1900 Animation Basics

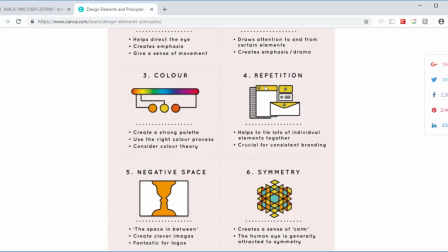8:17 The colors. This one doesn't really have repetition.
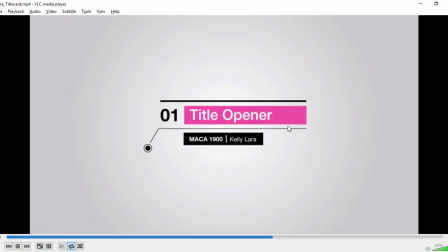8:22 Negative space is good. You know, there's a lot of negative space out there. Symmetry, there's no symmetry, there's no transparency, there's no texture to this. The balance is good. It feels like the whole thing is well balanced, well put together.
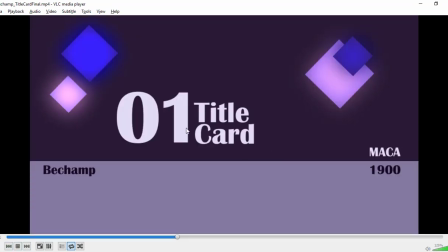8:36 It's pretty apparent here too. This could have been probably moved over a hair or a half a hair, like right there. If that title card was right there, it would feel a little bit more balanced. If these were a little bit closer in, if everything was a little bit tighter, that could make it feel a little bit more balanced.
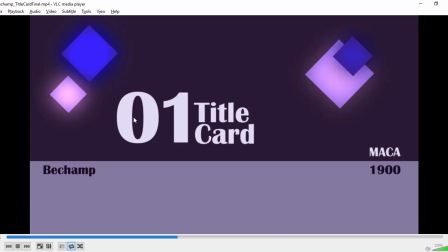8:55 Hierarchy obviously is also important. Notice how 0-1 title card is the biggest thing here.
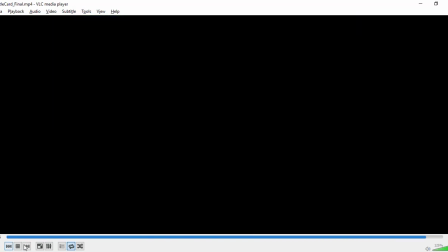9:03 0-1 title card is the biggest thing there. So just there.
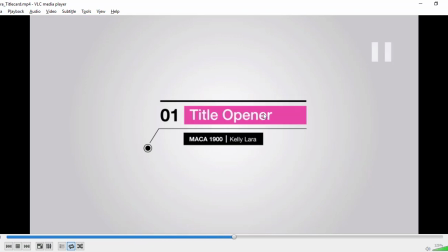9:09 0-1 title opener, same thing, is the biggest thing here, right? Having a hierarchy, contrast, the pink with the white, the black with the white, good contrast. Framing, so she's framed each one of those things, and the title card is actually like framed there.
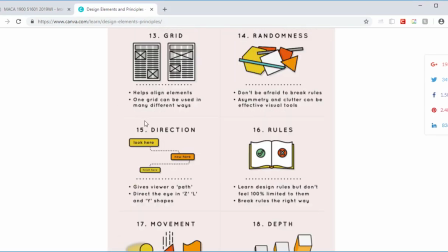9:27 Grid, so it's laid out nicely. There's no randomness really to this one. The direction flows, okay?
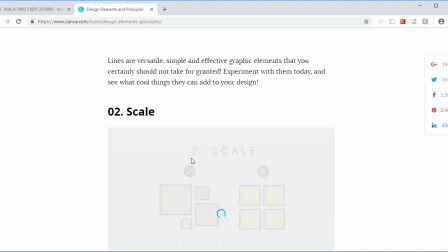9:33 So read through this to help you understand how to get some good design stuff.
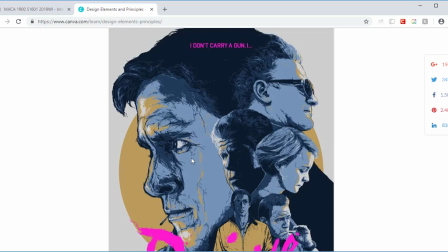9:39 You're not going to get there the first time if you haven't touched design or haven't thought about design anytime recently.
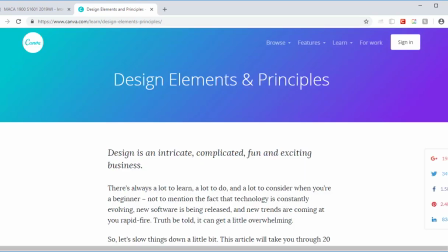9:46 But if you read through this, this will at least get you started in the right direction. The better off you are at understanding how to lay things out on the screen, the better off you're going to understand how to animate them so they look pleasant, okay? So
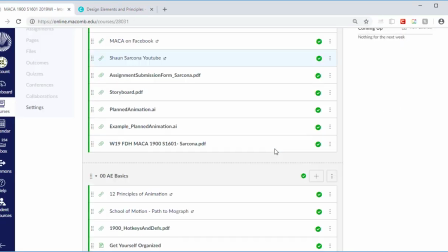9:59 I'm just going to copy that and throw it in there and then wonder why that wasn't even listed. I'll put that under title card.
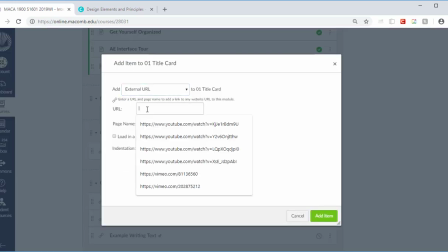Oops.
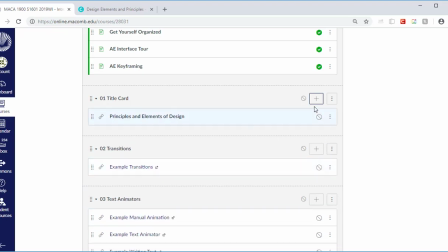10:22 There we go. And then we'll publish that. Cool.
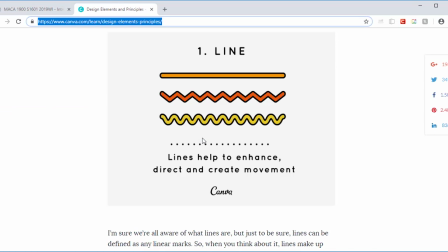10:27 Okay. So when you come in on Wednesday, we'll go over the next step, which is taking
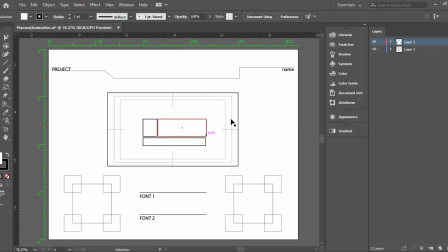10:34 these cards and then starting to apply it into this form. Okay. All of these things will be turned in part of your grade for the project. So you can't do one without the other. And if you're not aware of this, you can't work backwards either.
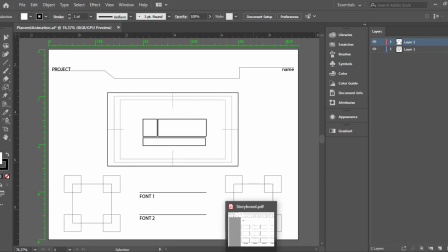10:48 You can't animate something and then go back and try to draw up 20 random sketches and then just satisfy me. That's not how it works. You sketch things out, you go through this phase of picking colors and fonts and laying things out better, and then you get into the animation phase. That's how the industry works.
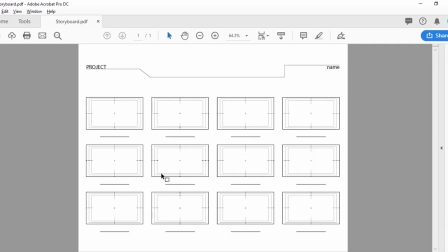11:07 In the real world, you start on something like this, you get that approved, they tweak it, whatever.
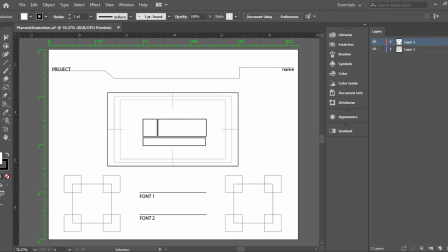11:14 Then you go into something like this, you get that approved, and then you get into After Effects and start doing that, okay?
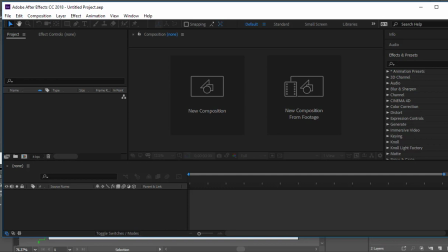11:20 So even though today we're gonna get into After Effects and start playing around, typically we need to do these steps first, okay?
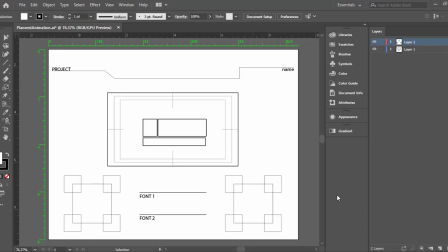11:27 Any questions on that? No. When's it gonna be ready? Wednesday, before you come in, not during class, right? So Wednesday you come in, we'll take these, we'll put it into this, and then we'll start actually working on building our title cards, okay?
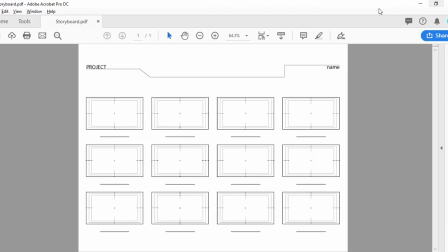11:46 Cool.
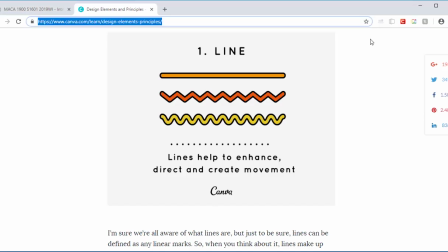11:51 Still have that open, that's fine.
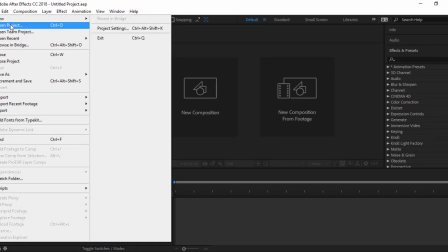11:55 All right, so in After Effects, I want you to go to File, Open, and I want you to find your playing file.
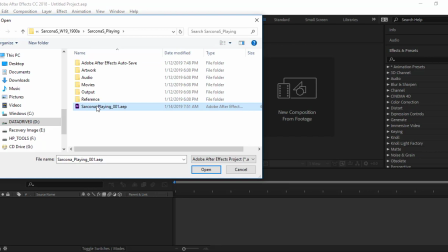12:04 Okay, don't open your template one. The template stays as template. We never actually open up the template file. We always just save that off and then open up the playing one or whichever one we're working on.